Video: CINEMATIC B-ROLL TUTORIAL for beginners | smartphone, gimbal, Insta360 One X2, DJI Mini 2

Ahoj, this is Zdenka. It's snowing and sun is peeking out. Beautiful day. I was here a few days ago and I simply had to come back. There are these beautiful ice sculptures created by this winter here in Ontario, Canada. So the task will be today to film a cinematic B-roll.
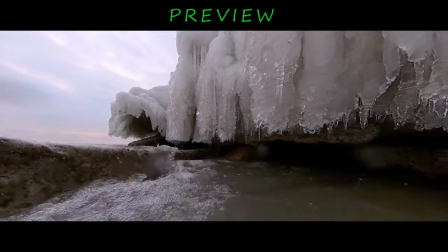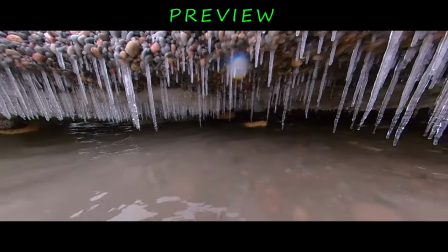Behind the scenes, it's going to be a tutorial as well. I actually brought a few different tools with me.
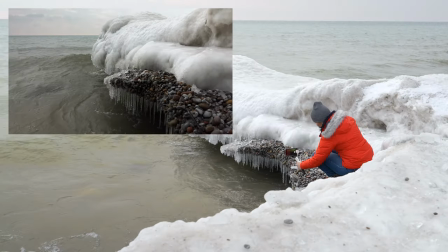0:35 I'm going to be filming with iPhone 13 Pro in Filmic Pro manual mode with the help of variability filter and help of this gimbal. By the way, this is Geocrame M3. Everything I'm going to be using will be listed below the video in the video description. I'm going to be also using my drone, DJI Mini 2. I'm going to give you tips on that as well. And lastly, I brought with me 360 camera Insta One X2 because, as you can hear, there are some waves. The water is pretty high. I will have a hard time get down there right underneath the ice today,
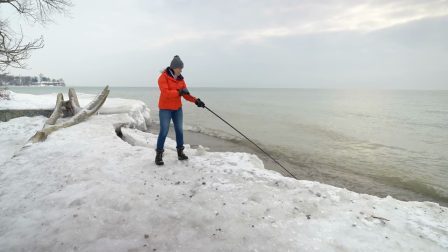1:07 so I'm gonna be using invisible safety stick and the 360 camera, hoping that I can capture that view as well. Nothing will be left and forgotten. I want to capture everything from the air, from the ground, from below.
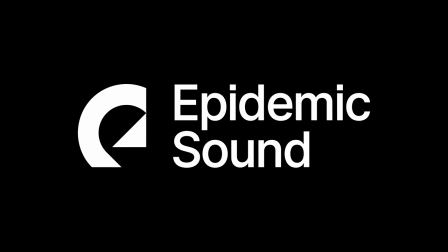1:21 This video is sponsored by Epidemic Sound. And if you are new here, welcome. My name is Zdenka Dela. This channel is all about photography and video, tech reviews, hidden giveaways, and creative camera challenges. So if that's something you are interested in, consider subscribing. The first shot will be just the overall shot of the location. Tip number one, when you are filming in snow, it's gonna tend to be very overexposed.
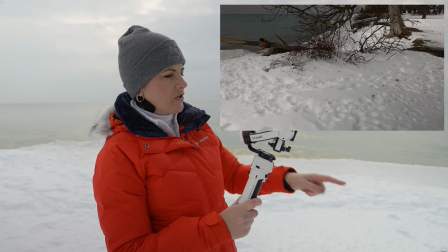1:45 So with the variability filter, I really bring it down to make sure that nothing on the ground is overexposed, nothing in the sky is bleached. I'd rather bring the brightness a little bit up in a post rather than have overexposed little areas. I'm filming in 60 frames per second. Some of the footage I'm gonna leave in the real speed. Some of it will be slowed down. The shutter speed for this one is 1/120th of a second, and my white balance is locked.
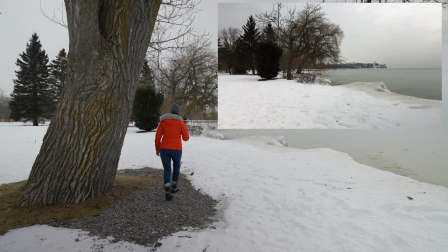2:12 This location is a part of a regular city. Many people come here to look at the lake.
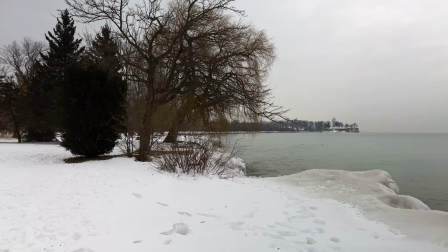2:18 They pull out their smartphones to take a shot of the lake. This type of a shot, nothing special. What will make the shots here are details, details, and details, as many details as possible. If you are just standing and just doing a regular shot like that, you're gonna see a regular landscape with ice and snow. But in photos, you're not gonna really bring the audience into the scene. Because in the photos, it's not gonna look so close. If you're standing here, you see the location, it's just how beautiful it is. But on the photos, for some reason, it looks far. It doesn't bring you in. So that's why I was filming as many details as possible, as many details as possible.
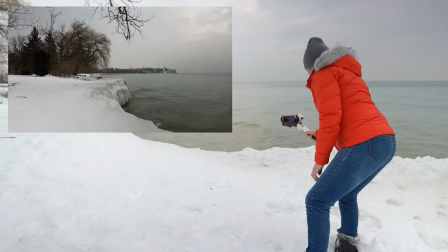3:04 Let's make a regular shot more interesting by taking advantage of foreground and very low angles.
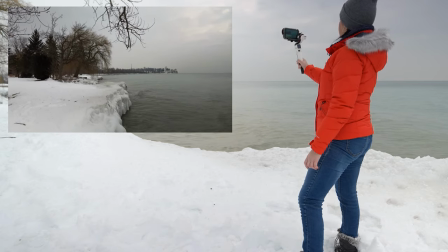3:11 Gimbal is in lock mode. Frame the view you would like to see, and just move very low and high again.
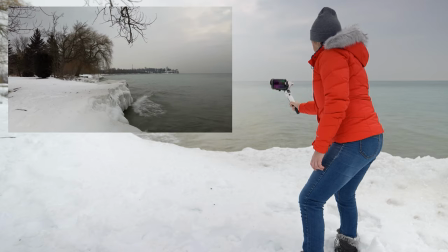3:18 The gimbal will maintain the same frame, and you will get a more interesting shot.
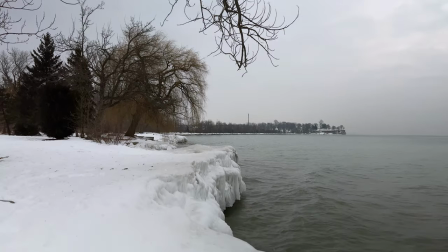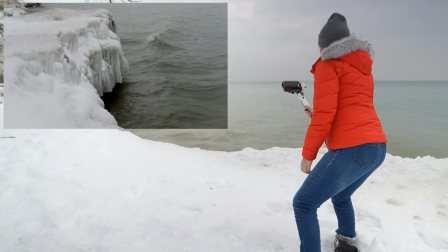3:29 Let's film this shot again, however, this time with a telephoto lens.
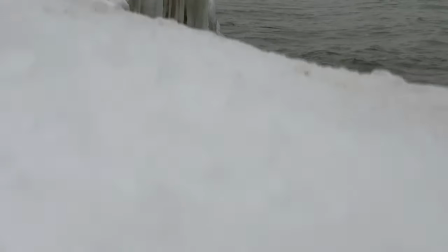3:34 You will get a completely different view without moving your feet.
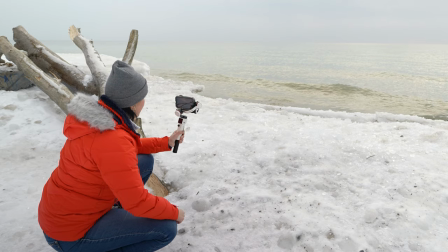3:43 Today's a really mild day. You can tell I don't even have gloves. I'm really loving this view.
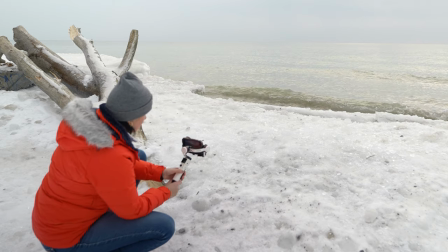3:50 So what I'm going to do, I'm going to get as close to the ground as possible against the sun hidden behind the clouds.
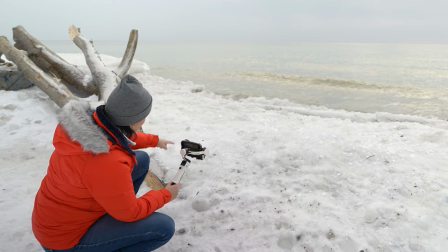3:57 It's kind of peeking through, and those little little tiny pieces of ice, they look kind of like a jewelry to me.
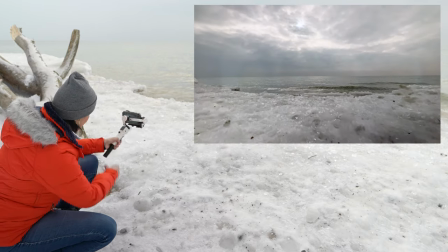4:08 So I'm going to try to go as close as I can, and I'm just going to pen.
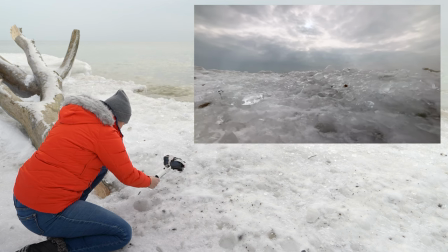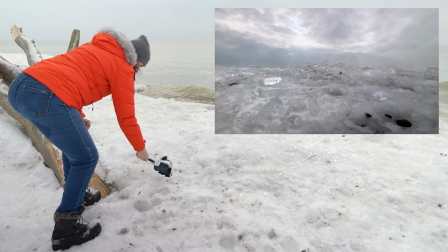4:23 For close-up shots like these, whenever you're moving to the side or to the front or back, it is the best to use pan follow mode.
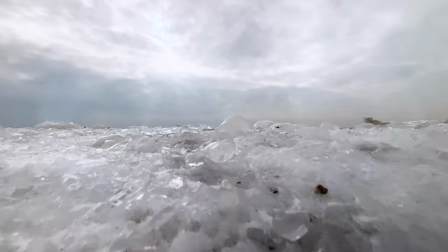4:32 The tilt motors will be locked. This will allow the frame to always stay the same.
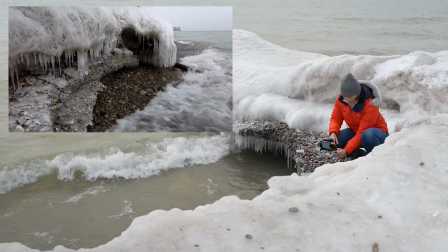4:37 It won't go up or down.
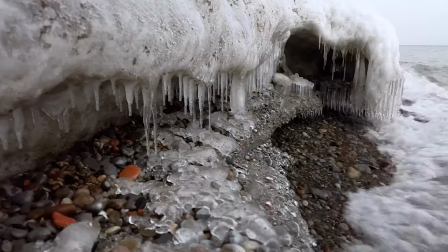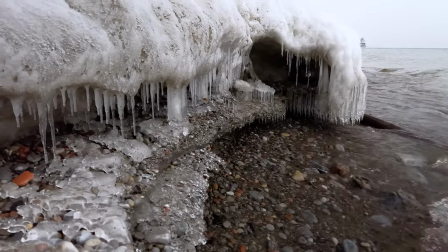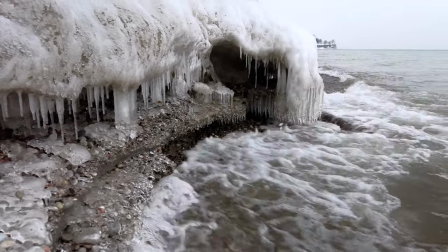4:52 The
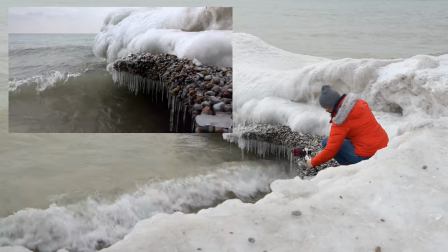4:57 most unique and beautiful shots are those who people normally don't see every day.
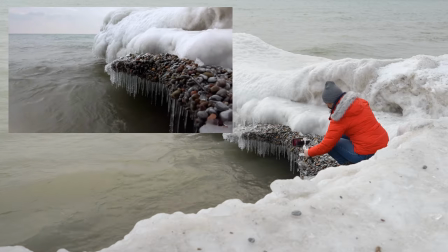5:04 People will not climb over the ice to get to see what nature has created.
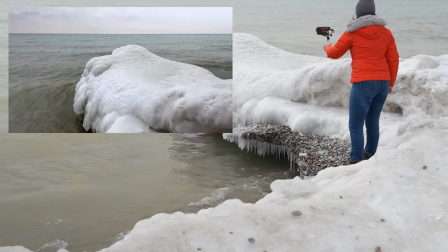5:09 They also don't pay attention to the sounds they can hear, even in a regular city.
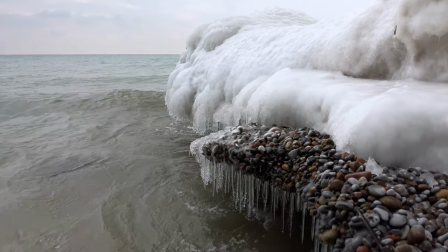5:15 The nature sounds.
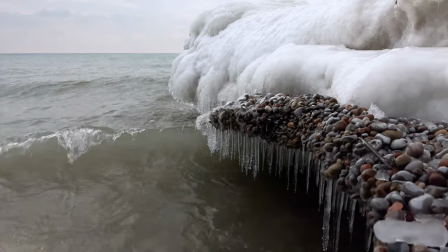I'm quite sure you paid attention to the music and the sounds I specifically chose from Epidemic Sound Service,
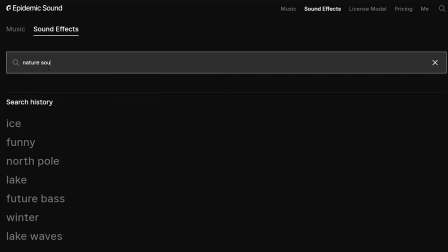5:30 which I used for a number of years. Nature sounds, birds, ice cracking, water dripping, cinematic music.
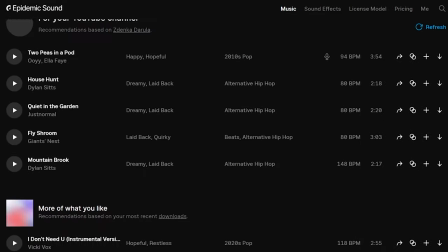5:39 They have a massive library which gets new fresh music all the time.
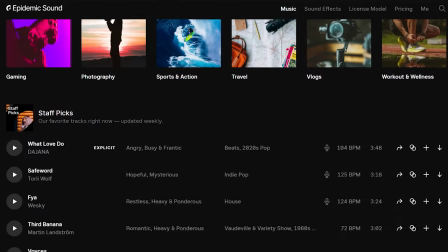5:44 They own 100% of the music, so you don't have to worry that you've received a copyright strike or takedown.
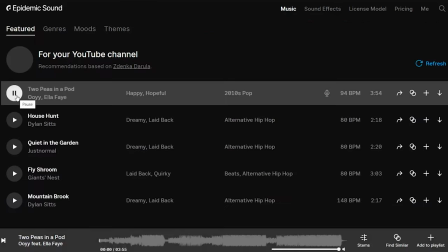5:50 You can use it on social media such as Facebook, Instagram, and others, and also on monetized YouTube channels. What makes this service unique is the fact that you can download full songs and also separate stems.
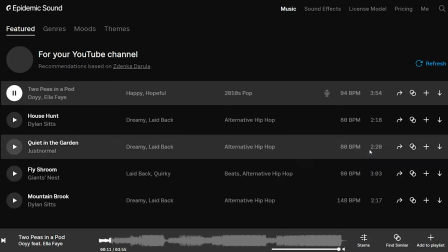6:05 Just the beats, just the melody, just the vocals. The options for creativity are endless. You can choose between personal and commercial plans.
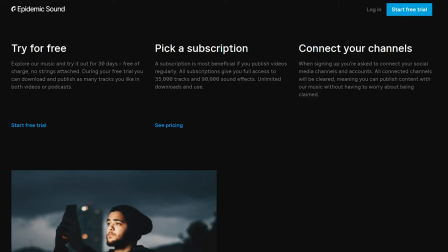6:13 If you sign up to Epidemic Sound by using my link below the video in the video description, you will receive a free 1 month trial.
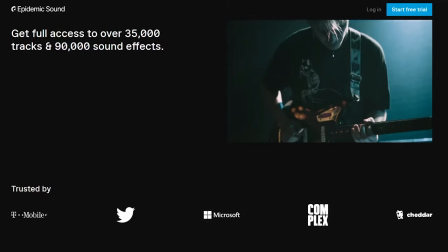6:21 Any music you will use during the trial will remain safe and protected, even if you cancel your subscription after your trial month is over. Thank you very much, Epidemic Sound, for making this video possible.
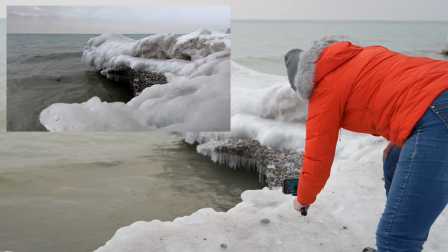6:33 Let's continue with three more creative shots with a smartphone before filming with a 360 camera.
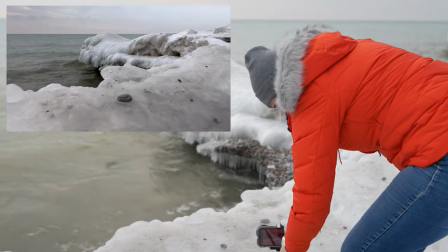6:39 Gimbal is set to pan follow mode.
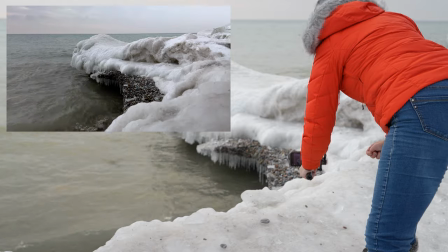6:41 Taking advantage of foreground, filming as close to the ground as possible will show off the curves even more.
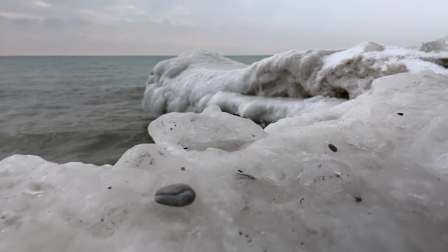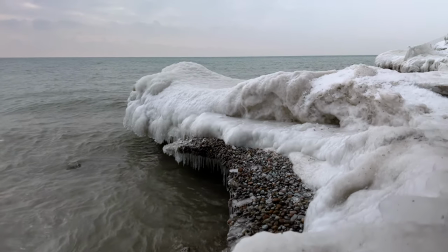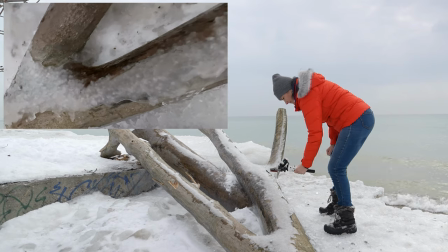7:01 FPV mode can help you to create really interesting and dynamic shots.
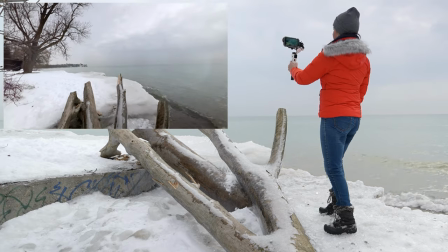7:06 Follow leading lanes, follow interesting shapes, and finish it off by revealing a location view,
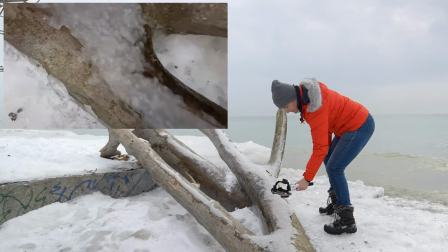7:12 as the final touch can be surprising to the eye, as the viewer would never expect to see such an ending.
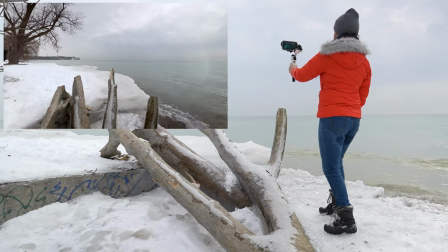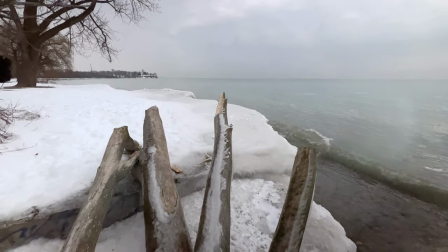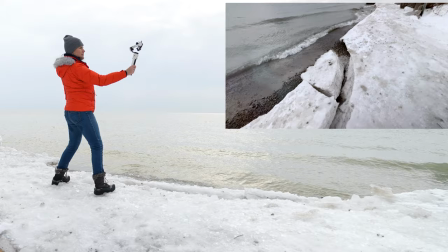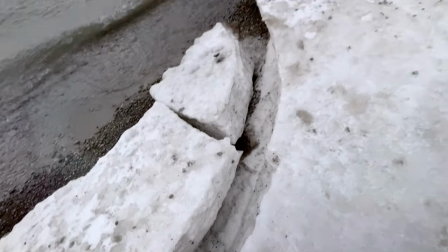Time to pull out the 360 camera and the invisible extra long stick and try to get some more shots of the ice from the water perspective. All right, we'll see how this goes.